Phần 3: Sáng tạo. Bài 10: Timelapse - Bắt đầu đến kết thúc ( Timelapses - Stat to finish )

I just wanted to give you guys an idea of what it's like to both shoot a day time lapse and a night time lapse. Now the main difference with a night time lapse is you're just gonna have a lot higher shutter speed and a lower aperture. So to give you an idea of the settings I'm using right now, I'm shooting at a 30 shutter speed, my aperture is at 4, and my ISO is at 400. So that's going to give me an evenly exposed image, but that means it's gonna take 30 full seconds to shoot one image, which means it's gonna take 12 minutes of me sitting here doing a time lapse in order to get 1 second of time lapse video,
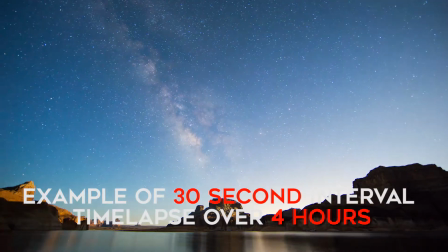(8:53)
which means I'm gonna be here for several hours just to get a 10 to 15 second time lapse.
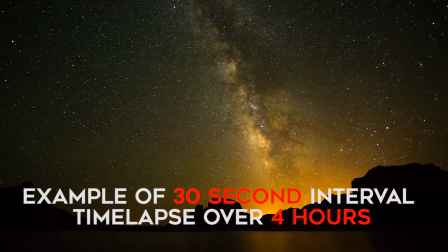(8:58)
So to save time, and if you are low on time and don't have a few hours to sit around doing a night time lapse, what you can do is take your aperture down. I'm gonna go down to 2.8, boost my ISO up to 1600, and that will allow me to take my shutter speed down to about 2 or 3 seconds. Now the trade-off is my image is going to be a little bit grainier, not quite as sharp, but this way I can shoot a time lapse in about 20 minutes and still get a cool night time lapse. So in this case, that's what I'm going to do, and we're going to go ahead and start it right now, and then I'm going to show you in post how I put that together.
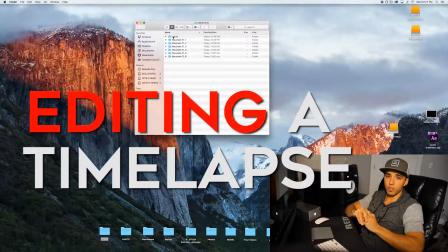(9:30)
Okay, so we are now in the post-production process of putting together those time lapses I just shot.
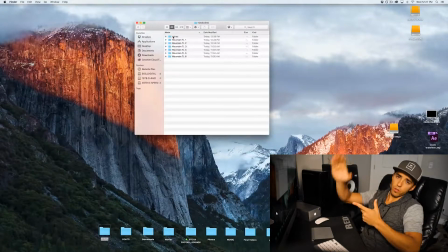(9:35)
I've already dumped all the footage and I've organized all those time lapses into 5 different folders. That's the first step, is you want to go through all those photos you shot and make sure to make individual folders for every one of those time lapses.
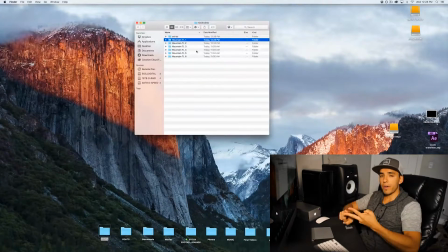(9:49)
Step 2 is open to preference. I like to use a combination of Adobe Bridge, After Effects, and Premiere Pro, so I'm going to show you my process right now.
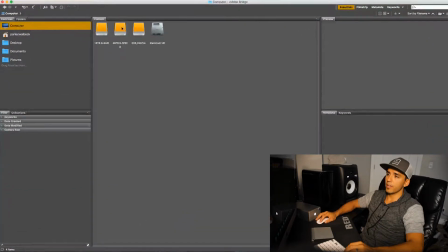(9:57)
So let's go ahead and open up Adobe Bridge. Go ahead and locate your folders of time lapses.
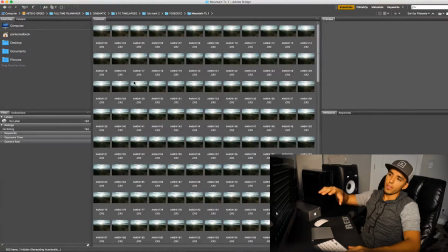(10:04)
And we'll go ahead and start with our first time lapse. So I'll open that up, and then it will pull up previews of all the photos you shot within that time lapse. So now we're going to begin the editing process, which means we want to select one file that will represent our time lapse as a whole.
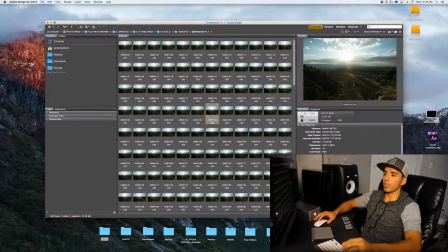(10:20)
So select a file that has the right exposure that you want to be editing the whole time lapse for, and then right click,
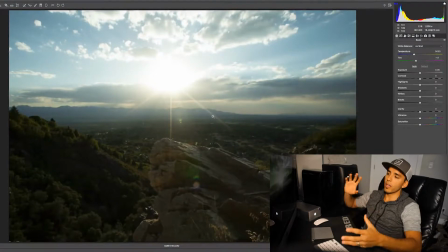(10:27)
open in Camera Raw, and that's going to open up your Camera Raw editor, which you can then start to color correct your file. And now I'm going to take you through my full color correction process on a raw photo. This is open to creative preference, guys, but I'm going to show you the way I like to do it.
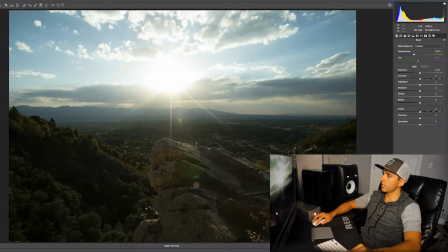(10:43)
First off, you're going to see my color balance is off. My tint was super low, so we're going to bring that up to 0. I like to have a little bit warmer image, so we're going to bring that up to about 60. We'll go 6300. Exposure is looking pretty good. You'll notice my highlights are clipping up here.
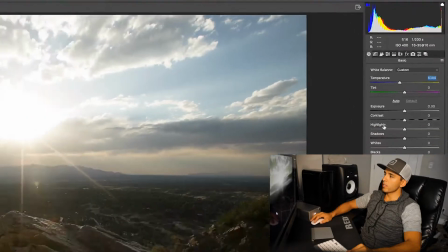(11:00)
When it shows white, that means it's clipping. So I'm actually going to bring my highlights down so we're in the black.
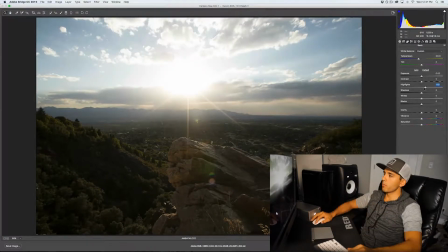(11:06)
And what that does also is it gives us more detail up on the sky. So I'm going to bring back a little bit of that detail and get rid of that clipping.
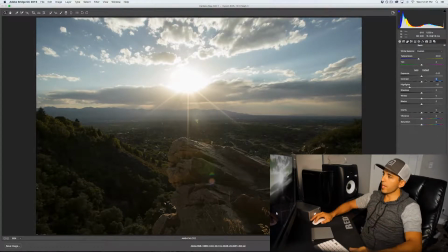(11:14)
Because this is a raw photo, it means it's usually pretty flat, so I'm going to put a little bit of contrast in there. You'll notice my shadows are also clipping a little bit.
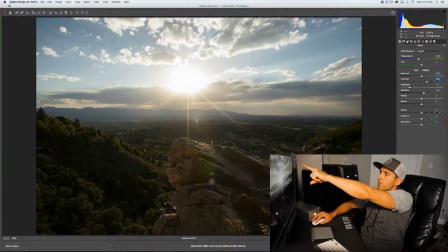(11:23)
I'm going to bring those up just a tad to kind of help bring up those shadows a little bit and even out the exposure on my image.
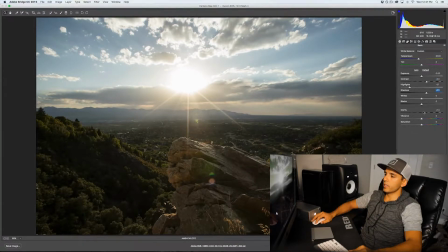(11:30)
And I also like to put a little bit of clarity in there, just a little punch for some detail. And then of course I like to have a nice vibrant saturated image.
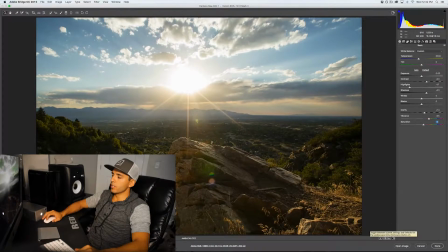(11:40)
So that's my basic color correction right there. You can toggle this guy down here in the bottom to show the before and after.
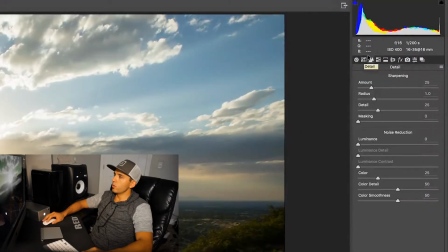(11:49)
Now let's move along the line to our sharpening and noise reducing. I think it's already plenty sharp, so I'm not going to touch that. However, I always put a little bit of noise reduction on my time lapses,
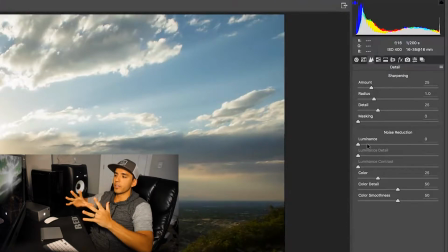(12:02)
and the reason for that is when you're working with these still images all put together, you're going to get a little bit of noise in the image because of the super high detail. So to kind of soften that out, I bring up my noise reduction to about 20 or 30, somewhere between there.
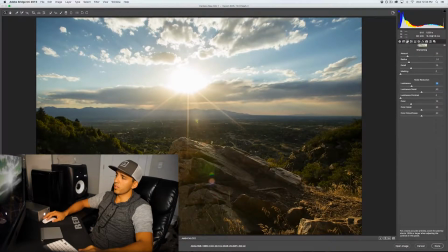(12:17)
So that's a big step. Make sure to put a little bit of noise reduction in there.